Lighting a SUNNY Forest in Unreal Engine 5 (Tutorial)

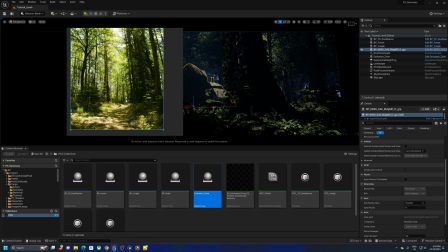I'm going to choose this reference as my choice.
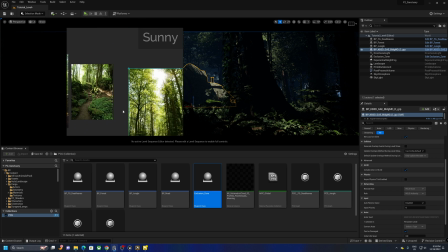I collected a bunch of references and yeah, I picked this one because it has similar ground,
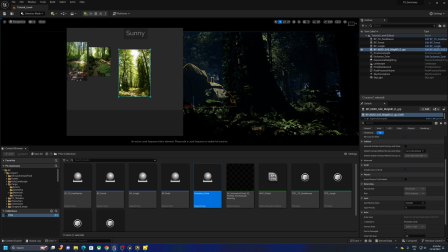similar tall trees, and I feel this environment works best for our scene. I didn't use this because I have no water here to reference from, and some of these scenes just seem different.
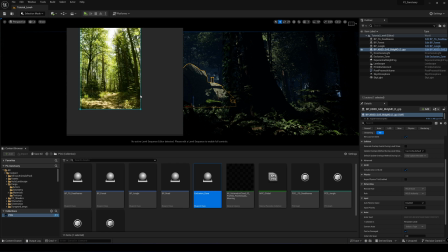So picking the right reference is very, very important. Okay, so I'm just going to use this.
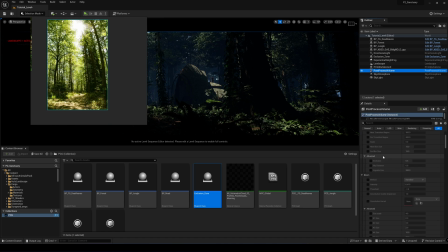And the first thing I notice is that my scene is dark, so I'm just going to increase the exposure in the scene.
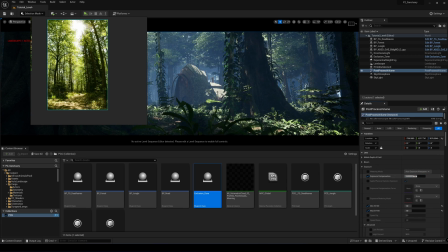Just increase it a bit. So 3.4, say 3.56, that's fine.
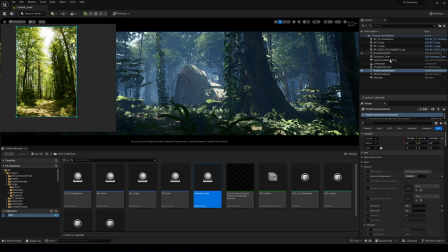And then I also notice that the fog is a bit too much. I'm just going to reduce the fog intensity.
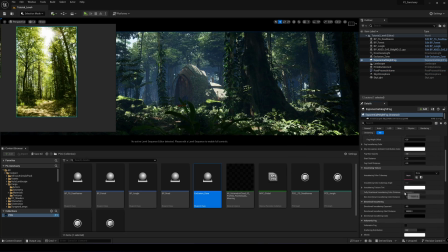And then I'm going to switch on The volumetric fog. All right. For the fog, I'm just going to drop it a little bit more so we have less of that kind of foggy thing. I'm going to increase the exponential height fog slightly.
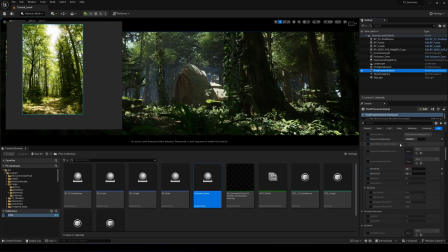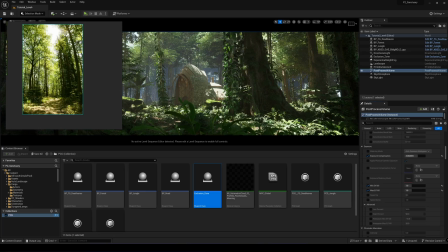Yeah, okay. So we have this scene now. The next thing I'm going to do is that I'm going to add a bit of bounce light to this scene. So we have a bit of bounce in the scene here.
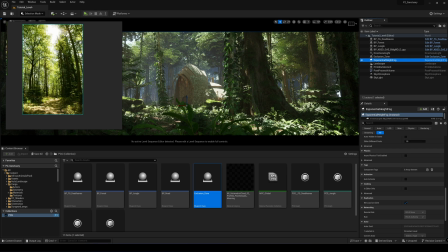And I noticed that here is a bit too dark and in this scene. So I'm just going to add a bit of bounce light or indirect lighting to this scene. So I'll just go to directional lighting and just increase this to 2. Let's have some more bounce lighting in the trees and up here and on all these places here.
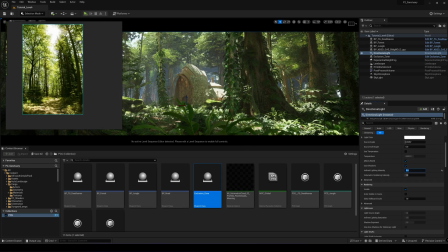Okay. The next thing I'm going to do is I'm going to use a plugin. All right. In Unreal, it's very important that you understand how
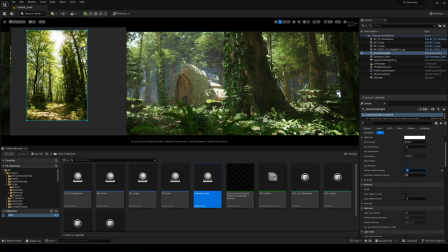the engine works because we see that we have a lot of yellow tones here and a lot of darks here. If we choose to use the post-process volume, let's say we tried to increase the, let's go to the highlights,
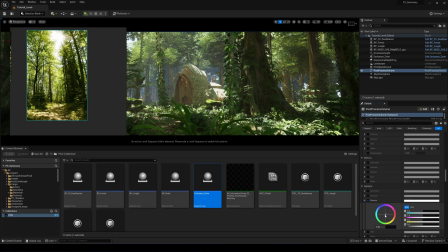let's say in the gamma, and we try to add a bit of color there. It kind of changes the different parts of the scene that where I don't want it to change, all right? It's not ideal. Let's even go to the mid-tones and we try that.
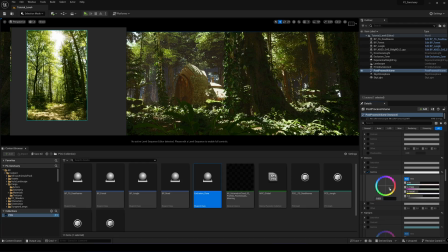You know, we're going to be adding colors to places that we don't need, like here. If I want to add some yellow, it's not adding yellow to the right places that I want it to.
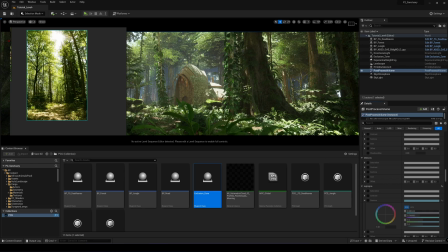So I found a plugin that actually does the job for me. It's called Lens and Film.
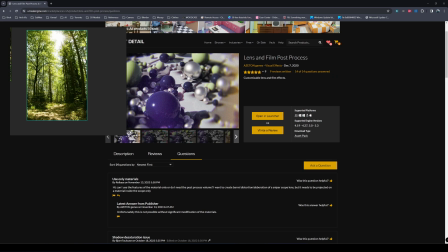It's called Lens and Film Post Process. You can get it. It's a really, really good plugin for doing this kind of things. I'll show you why.
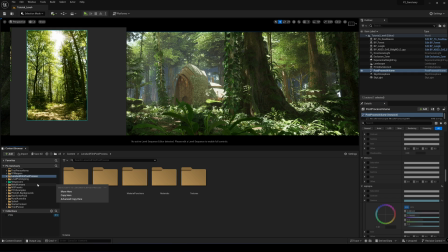Firstly, I'm just going to go into the plugin, and then I'm just going to include the blueprint in my scene.
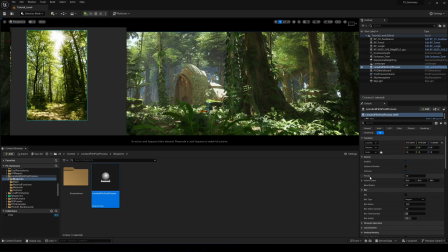I'm just going to drag it here. And when you open the blueprint, you're going to see these options here. The first one is going to be blur. What I usually do, I try to make
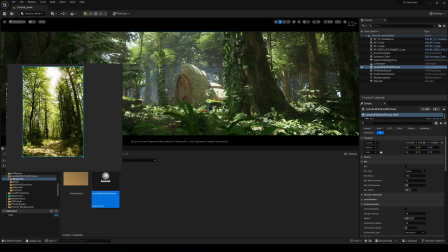the world not feel very gamey because when you look at this scene, it looks quite gamey. It looks very too sharp. So I'm just going to add a bit of a blur to just soften the edges.
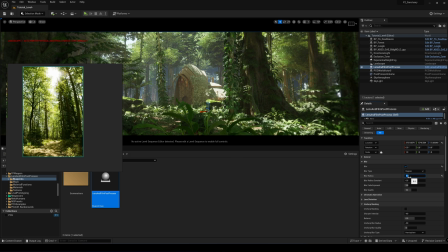All right, I'll just reduce it. Maybe just give it a value of 5. And then the next one is a chromatic abbreviation. I'm not going to add that. It looks kind of fake here in Unreal, so it's not a good tool to use.
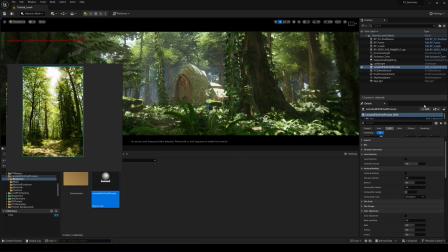Even in the post-process volume, don't add your chromatic abbreviation in Unreal. Always add it in post. Lens distortion as well. I'm not going to add a lens distortion. You can add lens distortions like this.